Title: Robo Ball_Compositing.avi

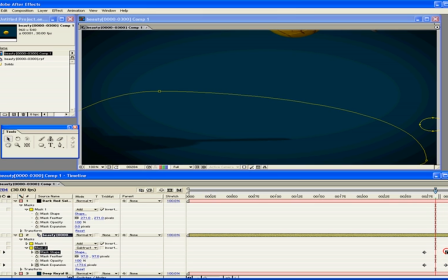[4:07]
It might be a little bit too abrupt there, so we'll slow it down.
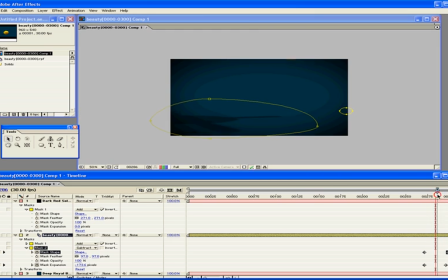[4:13]
Alright, and I guess the moment he leaves the frame we can actually just animate the opacity of the layer as well. So he's out of the frame at frame, what was that, 287, so till the end of the sequence we'll just animate the opacity going down to 0.
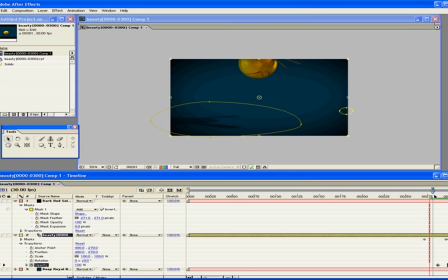[4:31]
So that helps us to ease out of that a little bit. Now we could probably even work on tweaking the mask a little bit better than what it's at now.
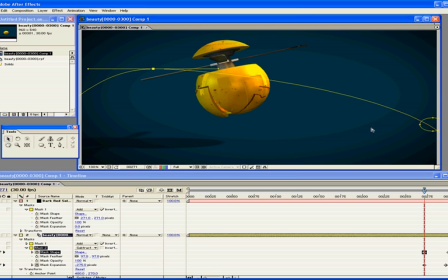[4:43]
Maybe take off this first key so that it's always as big as it should be. That way that when the helicopter blade goes over here, it's not any darker than when it's over here.
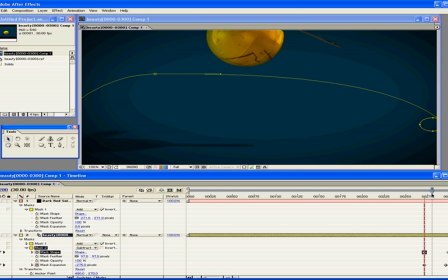[4:51]
So the mask now covers most of the bottom, and we're basically just animating that expansion still. probably set it to right about there.
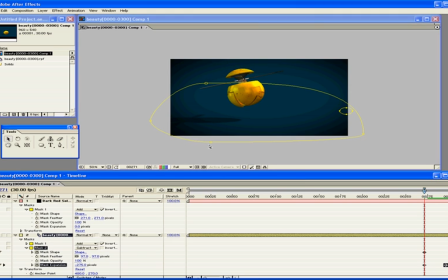[5:06]
So now it sort of nicely fades out, and we'll just adjust the mask a little bit more so that it circles the whole area.
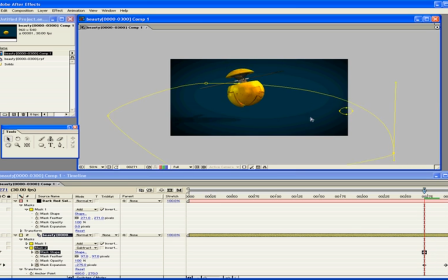[5:14]
And that should about do it. So now the shadow fades out as he takes off, and that's exactly what we want it to do. So that's looking pretty good.
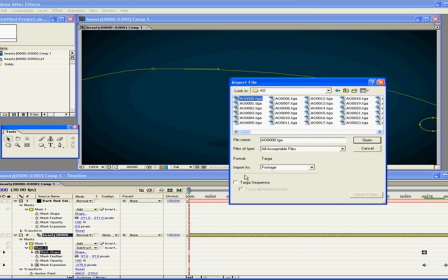[5:22]
Next thing we can do is import our ambient occlusion pass, the one that's going to give us the nice soft shadows.
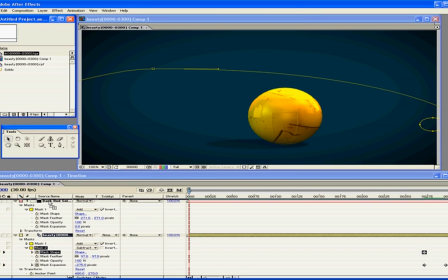[5:27]
Bring that in over top of our beauty pass.
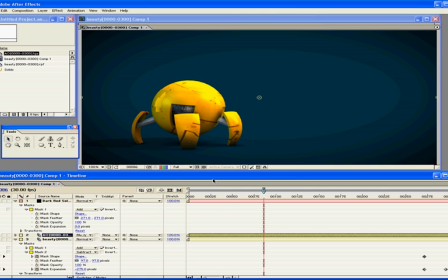[5:31]
Set the blending mode to multiply, and now, as we can see, we've got the nice soft shadows going on here. If I turn the layer on and off, we can see we've got soft shadows on the ground, soft shadows amongst the objects on the body of the robot.
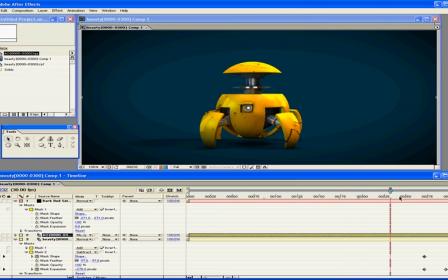[5:46]
So that's looking pretty cool already. Much better than it does without the shadows, where there's no shading. It looks like something you might see in like a video game. But now obviously it looks a little bit more polished with the ambient occlusion on there.
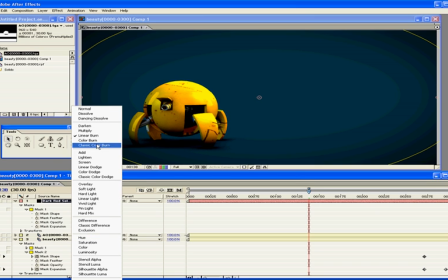[6:01]
So the ambient occlusion is looking good. Oops. We will just import the specular pass now.
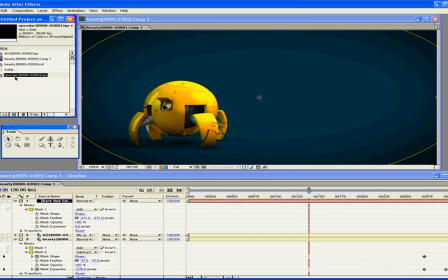[6:09]
So the specular pass was trying to isolate the little metal objects.
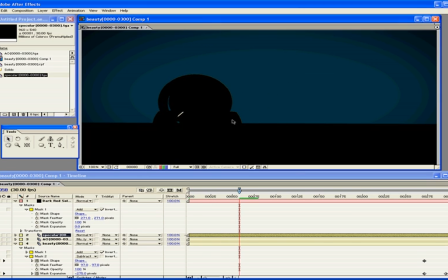[6:15]
Basically, if I keep the blending mode at what it's normally at, we can see here little areas where we're seeing some white lines. That's basically the specular that we've added being highlighted there. So we're going to change the blending mode to the specular pass to add.
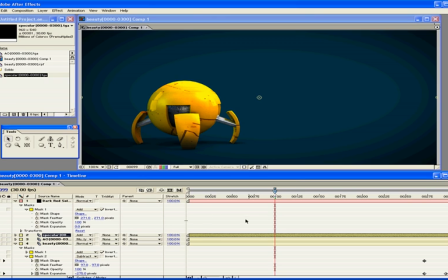[6:31]
So that way, we're sort of isolating areas where there's a lot of specular going on. And we could probably even increase the brightness and contrast of this layer a little bit,
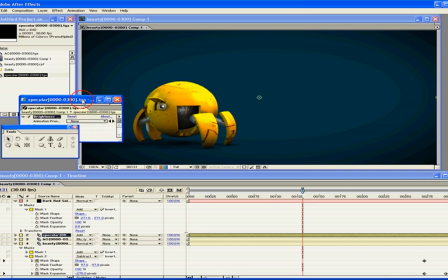[6:40]
so that the specular highlights are really nice and bright for us.
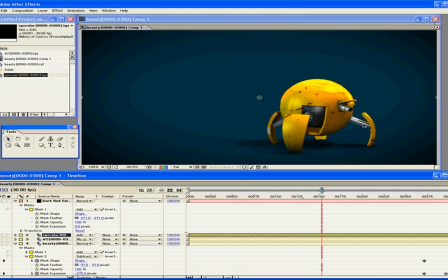[6:46]
So we can go to a frame where there's a few of them, and we can see some of them here. When we turn the layer off, they're missing.
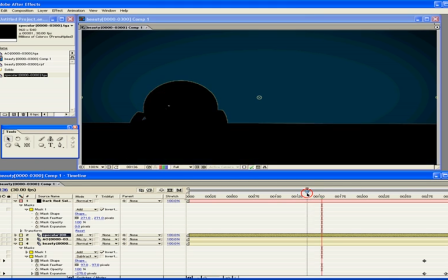[6:51]
You turn them on, they look nice and metallic there. So that's looking pretty good.
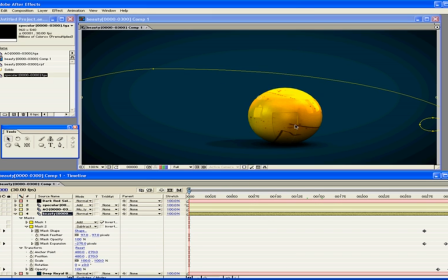[6:56]
Finally, we want to add some glow, because we've got some bright areas on the ball.
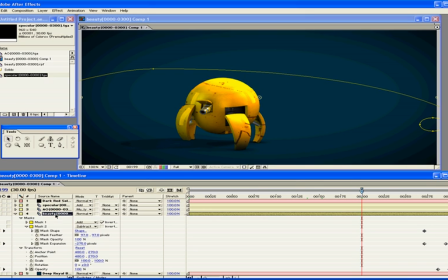[7:00]
So it'll be nice to see a little bit of diffuse glow. So we're going to duplicate our beauty pass layer. We're going to bring it up top. We're going to delete our masks since we don't need them.
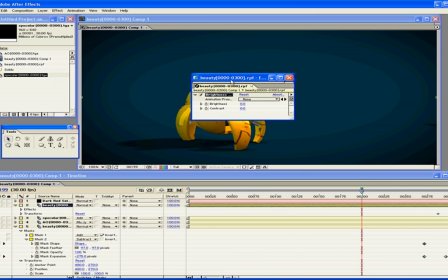[7:10]
And now we are going to basically add a brightness contrast filter, isolate the bright areas by increasing the contrast and turning the brightness down.
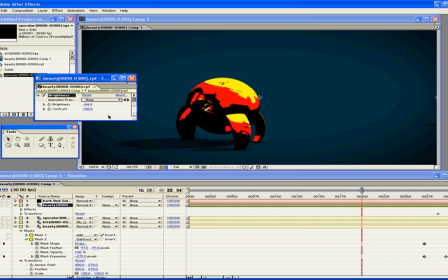[7:18]
So as you can see, we're sort of isolating the areas that are brightest. And then we are going to blur this layer.
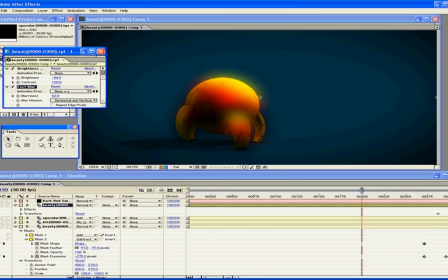[7:23]
And when we blur it, we'll see that we're sort of causing it to glow out, and then we'll change the blending mode to add.
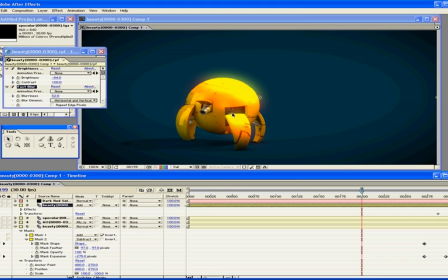[7:32]
Now of course that looks like it's almost, you know, covered in radioactive waste. It's glowing so brightly. Actually, we'll change the layer blending mode to screen instead,
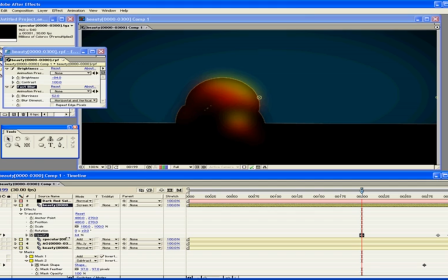[7:41]
and turn the opacity down to about 50.
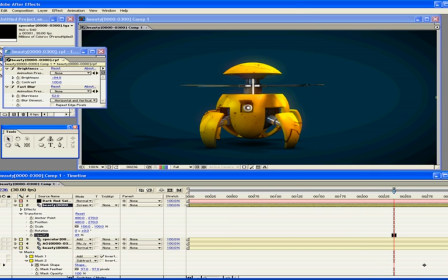[7:48]
Oh, 50 should be good. That way it's nice and subtle. But maybe even 60 would be fine.
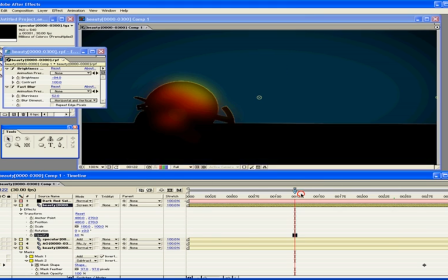[7:57]
It's subtle but still noticeable. It gives us that little bit of extra finesse.
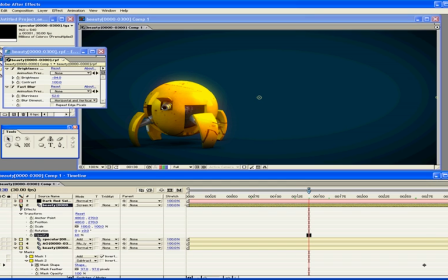[8:03]
So overall, we're looking pretty solid. One thing that it might also be nice to do is adjust the color balance of the beauty pass
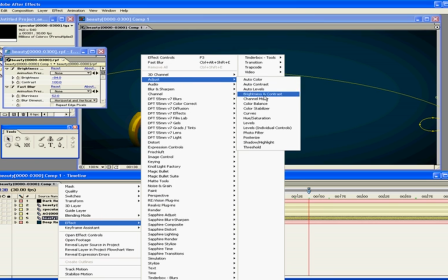[8:13]
by adding a color balance filter.
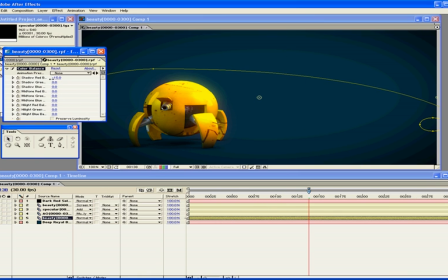[8:15]
This is going to allow us to tweak how colors appear in shadowed areas, how colors appear in
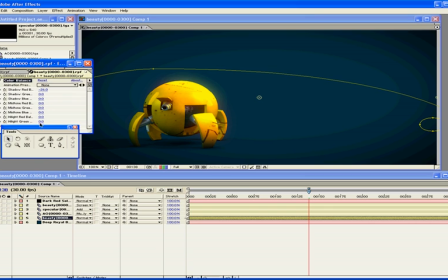[8:21]
highlighted areas, and I like to oftentimes sort of create an arbitrarily
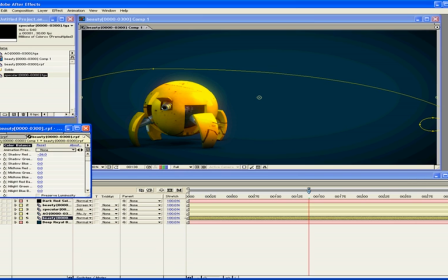[8:30]
different color balance, just to mix things up a little.
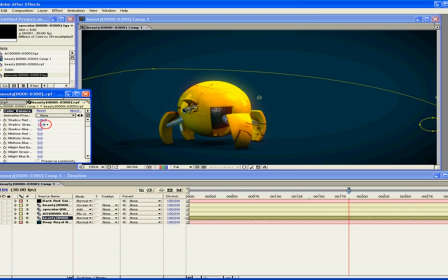[8:33]
Not necessarily following a particular color scheme, but instead just going through different settings and seeing what kind of looks good. And by adjusting the color balance, you can oftentimes get effects that you wouldn't see straight out of your renderer,
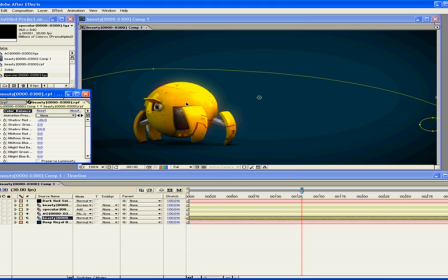[8:45]
because, you know, without this on, Max is going to, at least 3D Studio Max is going to render, you know, all the shading a similar hue, whereas now we can adjust the hue of things like shadows. You know, make the shadowed areas a little greener, make the highlight areas maybe a little more orange.
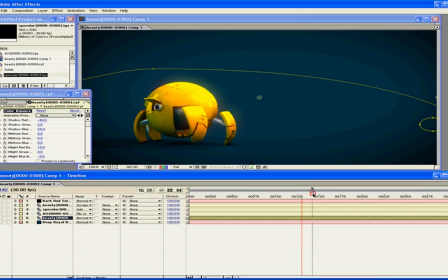[9:01]
Just go through and tweak those settings. So we'll turn preserve luminosity on.
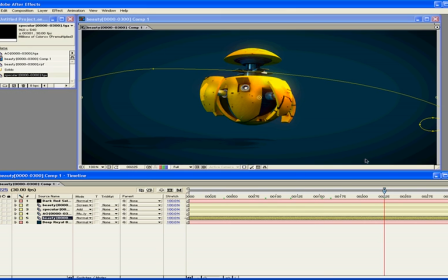[9:07]
So now we've got a little hopping, jumping robot that looks fairly good. It's got the soft shadows, reflections, etc., fake reflections.
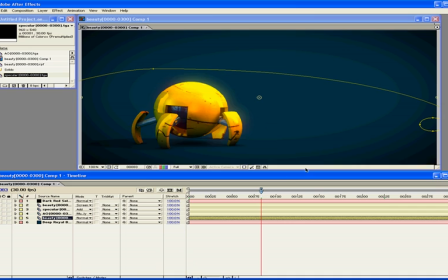[9:16]
There's a couple last things we want to do. Personally, I'm going to add some motion blur on here because I think it would look a little better with a little bit of motion blur. So I'll be using RealSmart's motion blur plugin. And because we exported our sequence as RPFs with the velocity channel turned on, we can literally just apply the plugin
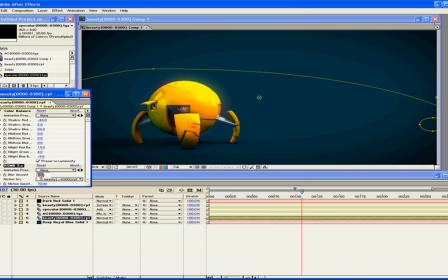[9:33]
and maybe change the blur amount to 0.3.
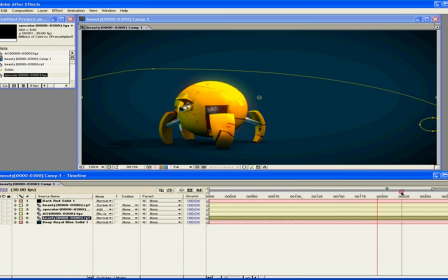[9:37]
And now if we go to a frame where there's a lot of motion, we can see that, let's see, we can see that there's motion blur now correctly applied.
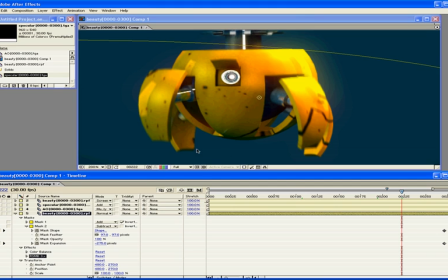[9:45]
It's vector motion blur, so it's basically just a smearing effect, but for the most part it works well. We can just see if I turn the layer on and off there, we can see the difference. There's where off and then on, so you can see the blurring in the texture and obviously the geometry.
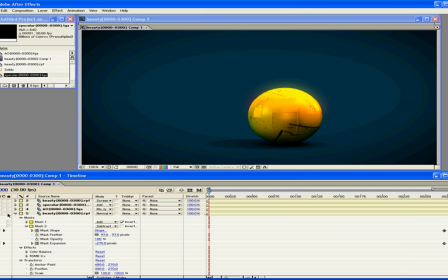[10:01]
So Finally, the last thing we want to do is sharpen the scene a little, so we're going to add a new adjustment layer and call it sharpen.
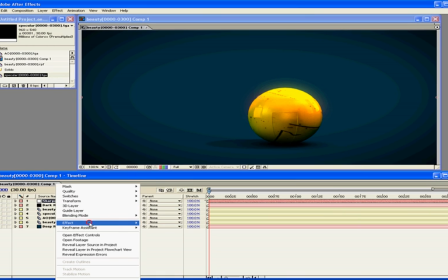[10:12]
And then we're going to apply a sharpen filter.
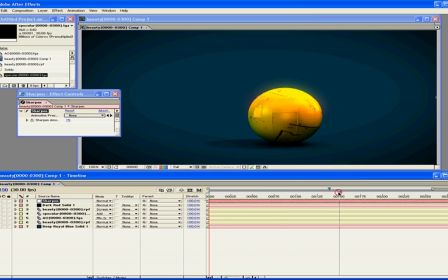[10:16]
We're going to give it a value of about 15, I think, and that'll just sharpen it up nicely, so we'll get nice,
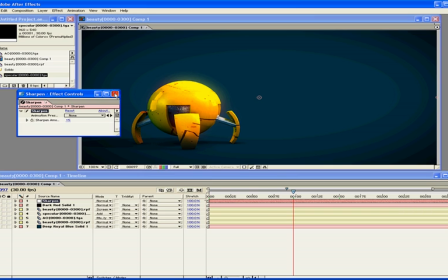[10:25]
basically enhance the detail around the edges and stuff like that. So that's basically it.
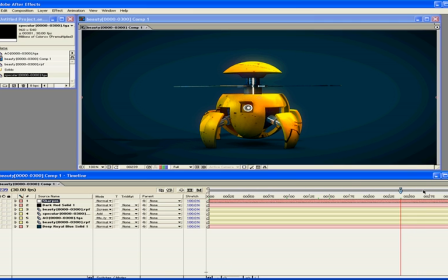[10:32]
We've taken 3 passes: beauty, ambient occlusion, specular pass, and a few effects, applied them onto our little robot,
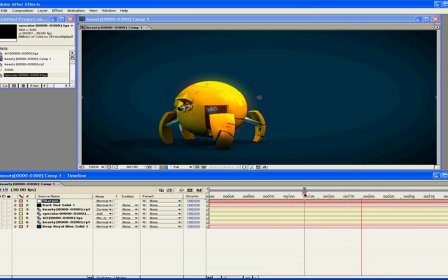[10:39]
and now we've got a little animation here that doesn't look too bad. It's got the nice vignette, background, a little bit of glow. It's looking pretty solid.
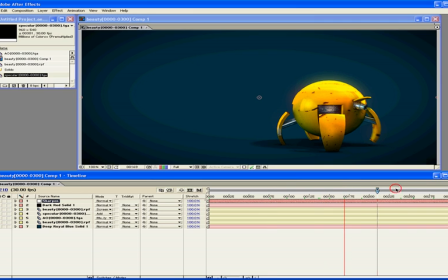[10:51]
One other thing that is up to anybody's discretion, I guess,
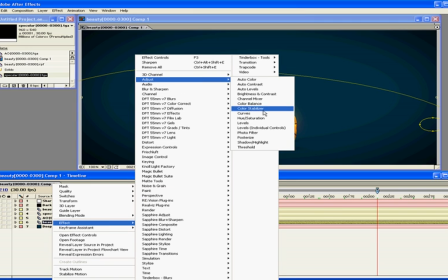[10:55]
is adjusting things like the overall hue of the robot here by adding a hue saturation filter.
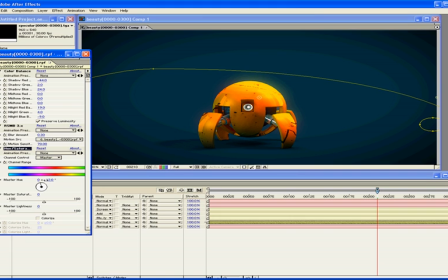[11:01]
Maybe if we don't like yellow, we can change it to orange or something like that. That could look nice. Maybe a little bit more orange.
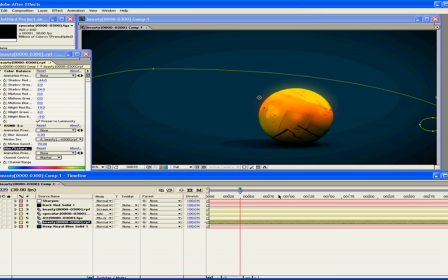[11:13]
Yellow was a little bit hard on the eyes there,
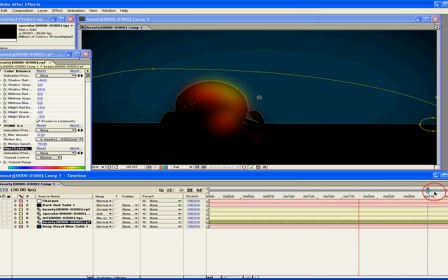[11:15]
so maybe changing it to sort of this hue is a little bit easier to a little bit easier on the eyes there.
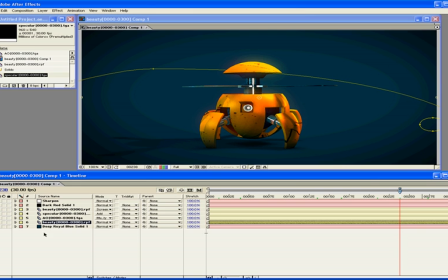[11:22]
And plus, orange and blue are complementary colors, so that looks a little better. Maybe brighten up the background a little bit.
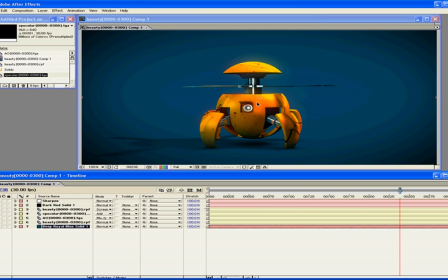[11:29]
And as you can see, because we rendered everything out with alphas, our shadows are casting nicely. The ambient occlusion shading combined with the just regular shadow map is looking nice,
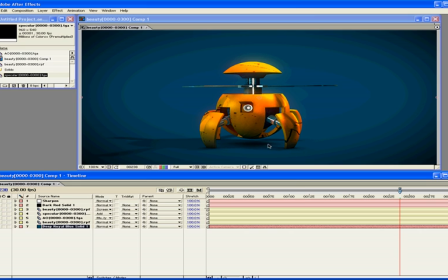[11:43]
because now we have the darker areas around the areas that are closest to the ground, and then lighter areas everywhere else.
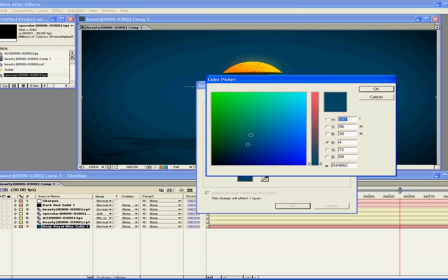[11:49]
So that's looking fairly good, and I think we're basically about to render.
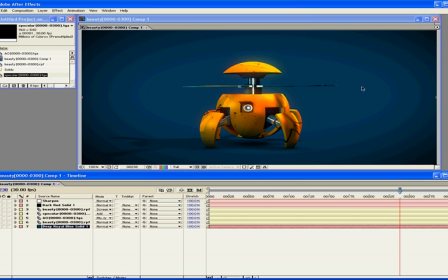[11:54]
So I will render this out and post the final animation on the tutorial page where these tutorials can be found.
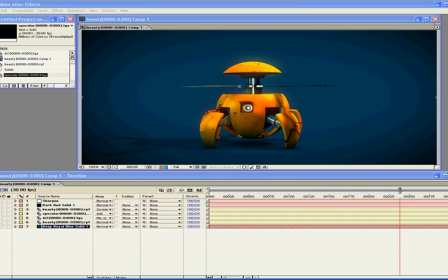[12:02]
So thanks for watching. This is part 5, or I guess part 4, can't even remember now, where we discuss very basic compositing.